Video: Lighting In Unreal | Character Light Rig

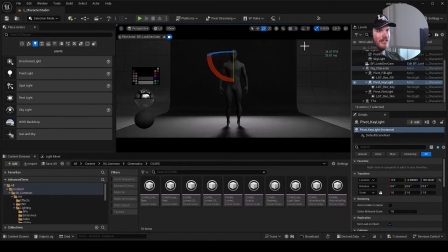500s
So say if we just turn on snapping for a second, and then we just made this 180 degrees and just blasted him right in the face. Well, what I'm going to do from here is I'm just going to rotate it about 45 degrees to the side. And now this is a very generic placement, right?
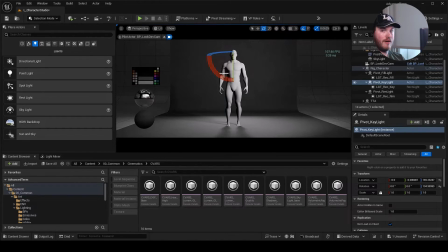517s
And it's very popular just because it gives us like this thing called Rembrandt lighting, which gives us a little bit of a triangle on the cheek. But we're not done. We're, obviously at 45 degrees, but typically what we do here is we then rotate it up,
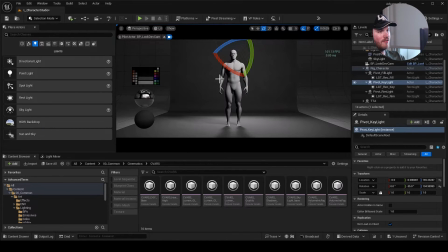536s
slightly, right? In this case, I have a 35-degree angle, and it's giving us a nice fall off here. Now, the thing about this is that what we just did is why I like working this way.
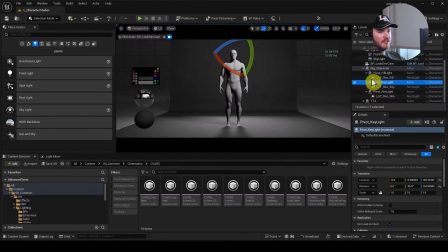553s
It's because I no longer have to adjust the light itself or put it into position. I just need to rotate it, right? Any type of way I need. And if it's too close, I just simply have to back it up on in local mode.
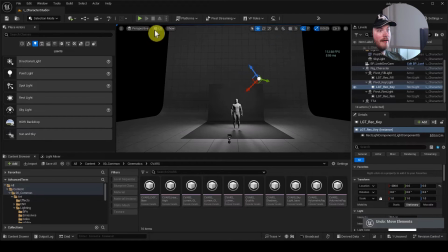569s
So now I just have to go like this as opposed to having to actually manually place it, which makes things so much easier. But since it's like this, we're nearly in a spot where we're good to kind of go over the next little bit.
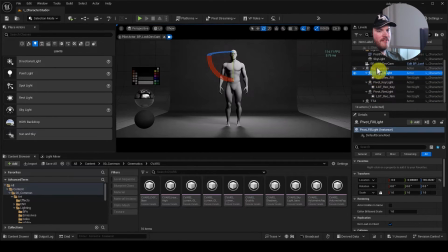588s
But what I'm going to do is I'm just going to place the fill light and rim light in their general areas. And Typically, how this is that you want to put the fill light about opposite of your other light.
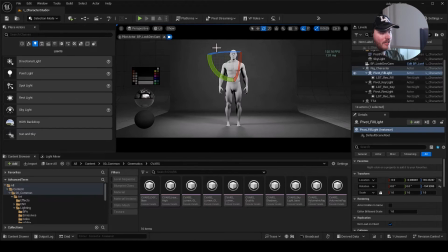604s
Now, that is because you don't want it to obviously cast contradictory, like counter shadowing, pretty much, where it will take, say, the side of the nose and then put another shadow on the side that the lighting's coming from.
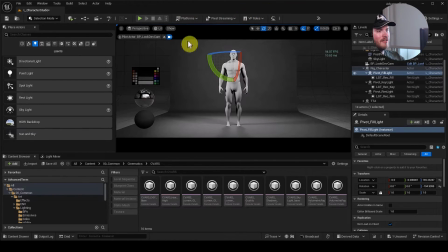619s
It's not really a pleasing way of doing it. So the other reason is, of course, we want to also place it at eye height, right? Is because it's not going to give us those weird downward shadows or up shadows or anything like that.
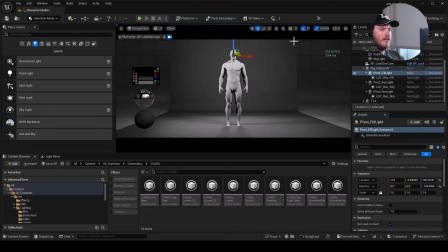637s
This is more specific to the fill light. So now that it's here, we're also just going to place our rim light, which will be sort of at an angle in the back behind them. And you can sort of see what it's doing right here.
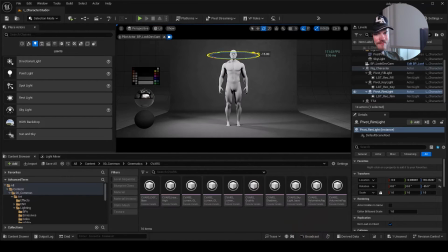654s
Now I'm going to put it roughly maybe 45 degrees, but we'll just call this a good spot to start with. Now let's go about like sort of setting our initial values for this. Typically I like to use the light mixer because it just makes things a lot easier.
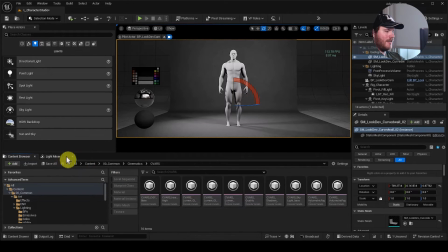674s
I can see all my lights all at once. I can even mute them one at a time. And that is something that is very helpful for us to do. So what I'm going to do is I'm going to open that light mixer, and it's very easy to find.
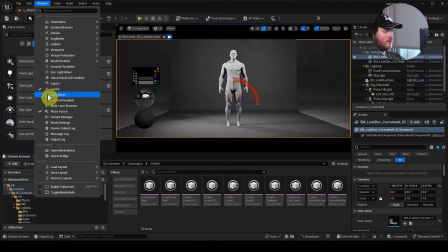687s
It's just under Windows. And if we scroll down under the L's, is that we see the light mixer.
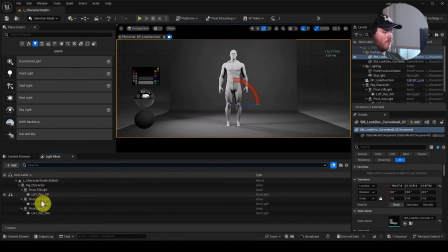694s
So let's open that up. Now you can see here, we're only seeing the lights currently inside of our level.
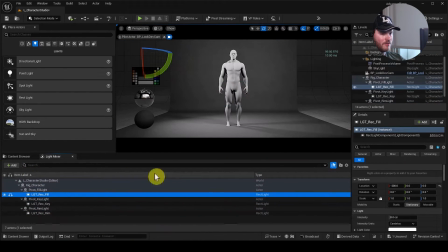700s
Right now, I have just the three. And of course, I believe there are some filters, but we're not going to worry about that. For now, we're just going to take a look at these. So typically what we want to do first is adjust our key light, because that's the one that's going to be causing the most shadows in, of course, the lighting of our subject.
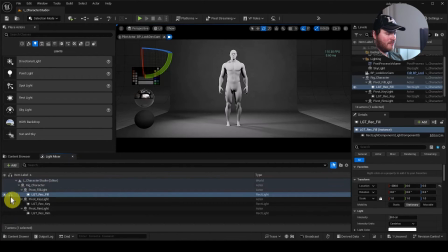720s
So the nice thing about the light mixer is that you'll notice that there's this little headphones right here, which means we can solo it.
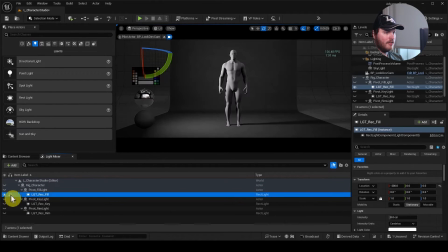727s
So if I just click on it, it will turn off all the other lights that are affecting the scene, and it will just turn this one on. Now on this one, right, this is our fill.
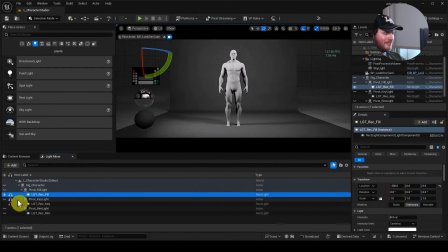740s
Let's actually go to the right one as opposed to using the wrong one.
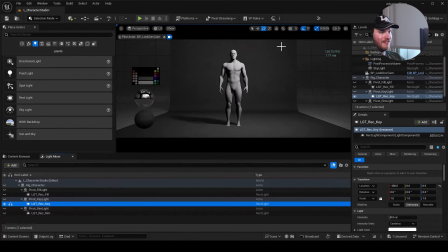747s
So you can see here, we're just seeing our key light. Now from here, I want to actually go ahead and say make some adjustments.
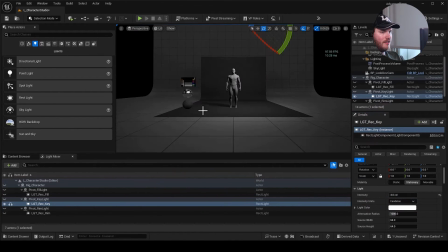756s
Now, as I said, when a light is close to our subject,
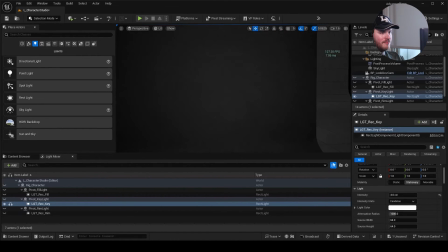762s
it's going to cast much more intensity as well as much more intense shadows.
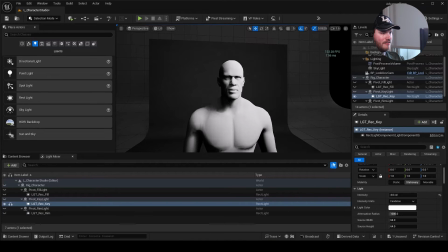768s
You can kind of see it here, is that it's causing a little bit of harshness here.
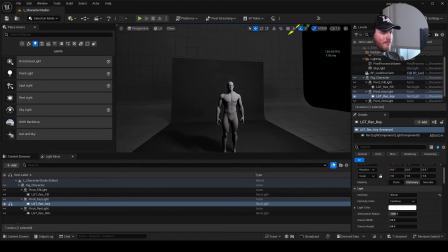774s
But if we back it up, we can start getting a much nicer fall off.
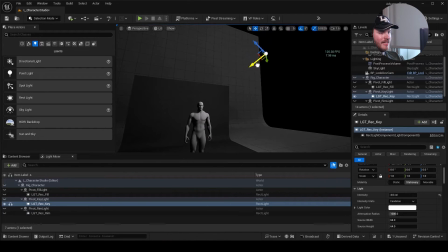779s
Now, this also means that the light isn't going to be as intense, which is perfectly understandable. So for a little bit of a nutshell here, if it's going to be 1 meter away, that's going to basically be at 100% intensity.
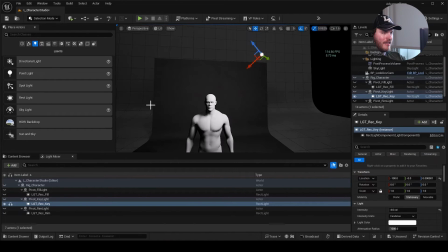795s
And then as we move it further away, we get into the inverse square law, which is basically, think about the distance, right? So say you're 2 meters away, you square it.
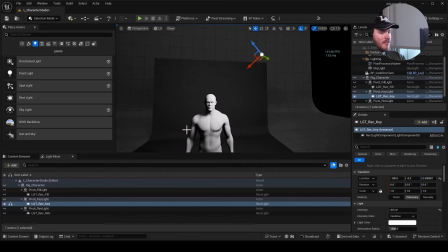808s
So 2 times 2 is 4. That means that you're basically 1/4 of the intensity. So in other words, if our light is currently at 4 intensity, if I set it to -200,
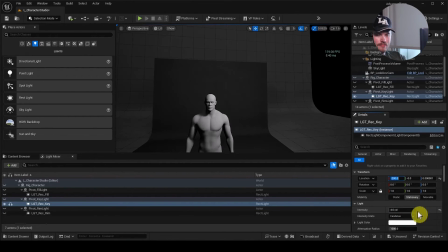823s
now we're sitting at about 1, right? And if I double that to
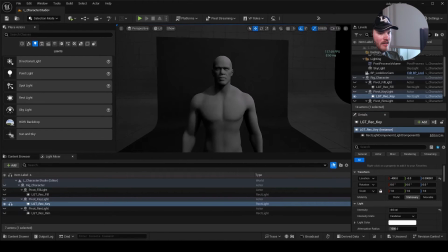829s
-400 here, we're now sitting at 1/16 of the light, right?
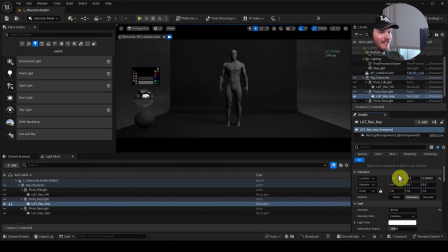836s
Because 4 times 4 is 16. So I'm just going to keep it roughly at this distance, actually. I really kind of like the, I guess it's 4 meters. Let's just set it back to 2. But I did like the intensity, so I'm just going to cut it in half.
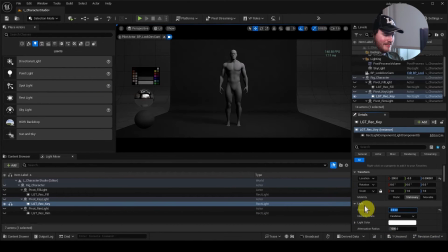853s
So actually, maybe just for this, we'll keep it up. Now from here, I want to set my fill light. So I'm going to just go into here,
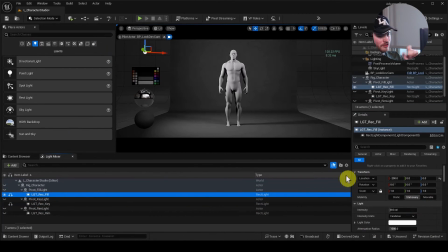867s
turning this one on, and I'm going to set this one to a division of the key light. Now this is a key to fill ratio, right? We'll get into that in another video, but for now, since we have this at 4,
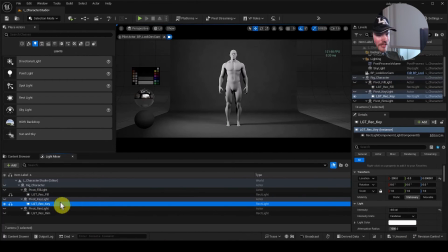883s
right, at a distance of 200, what I'm going to do is I'm also going to set this one to 1, so it's at 1/4 of the intensity. right?
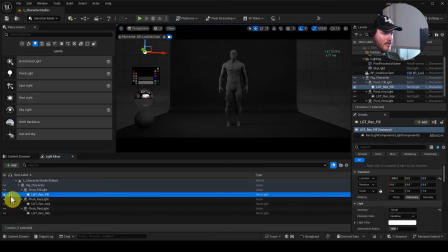894s
And you can see here what it's doing is it's basically just giving a little bit of fill, right? We're not trying to blast the light. We're trying to just have a little bit of lighting on there to fill it up.
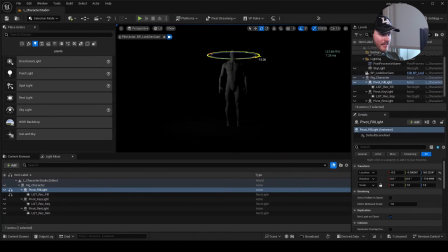911s
Now, if I take away like the skylight and I just kind of have this one roughly there, you can see that it is casting some shadows, but it's not like really noticeable.
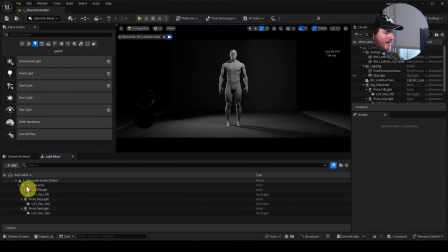923s
And then when we turn on our key and our fill,
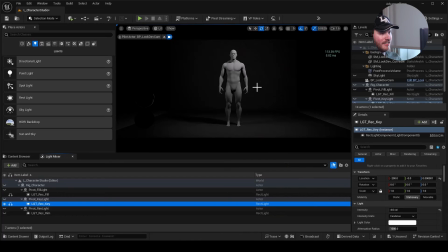930s
you can see here that it actually has a nice way of filling those shadows. And if I turn this off, you see how much this is actually doing to the actual shadows. Now, let's take a look at our rim light. So let's bring this in.
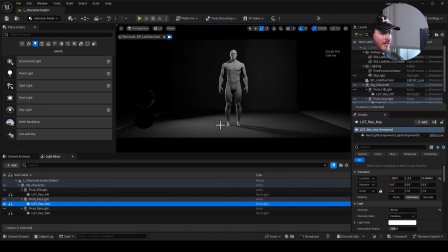947s
And you can see here that what it's doing is it's just adding a nice definition to our character. Now, with this, we'll just be able to have it at an angle behind the character. And this is pretty good.
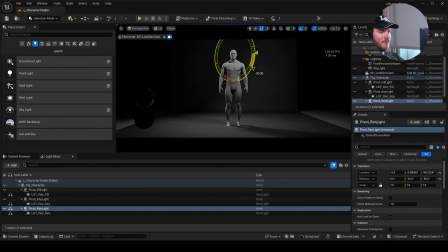964s
We can raise it up if we want, in which case we can, like, you can see, kind of do quite a bit with it. I liked where it was, but I kind of like a little bit more of an angle because I like how it's coming off of his pec.
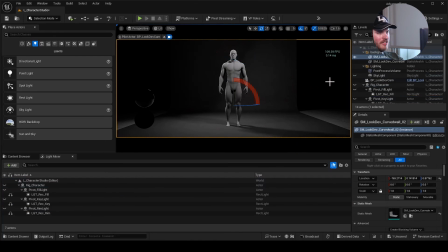980s
So we can have it like this. Now you can see here that we now have all three of our lights placed. But let's see why we did all that, right? Well, let's open up a new sequence.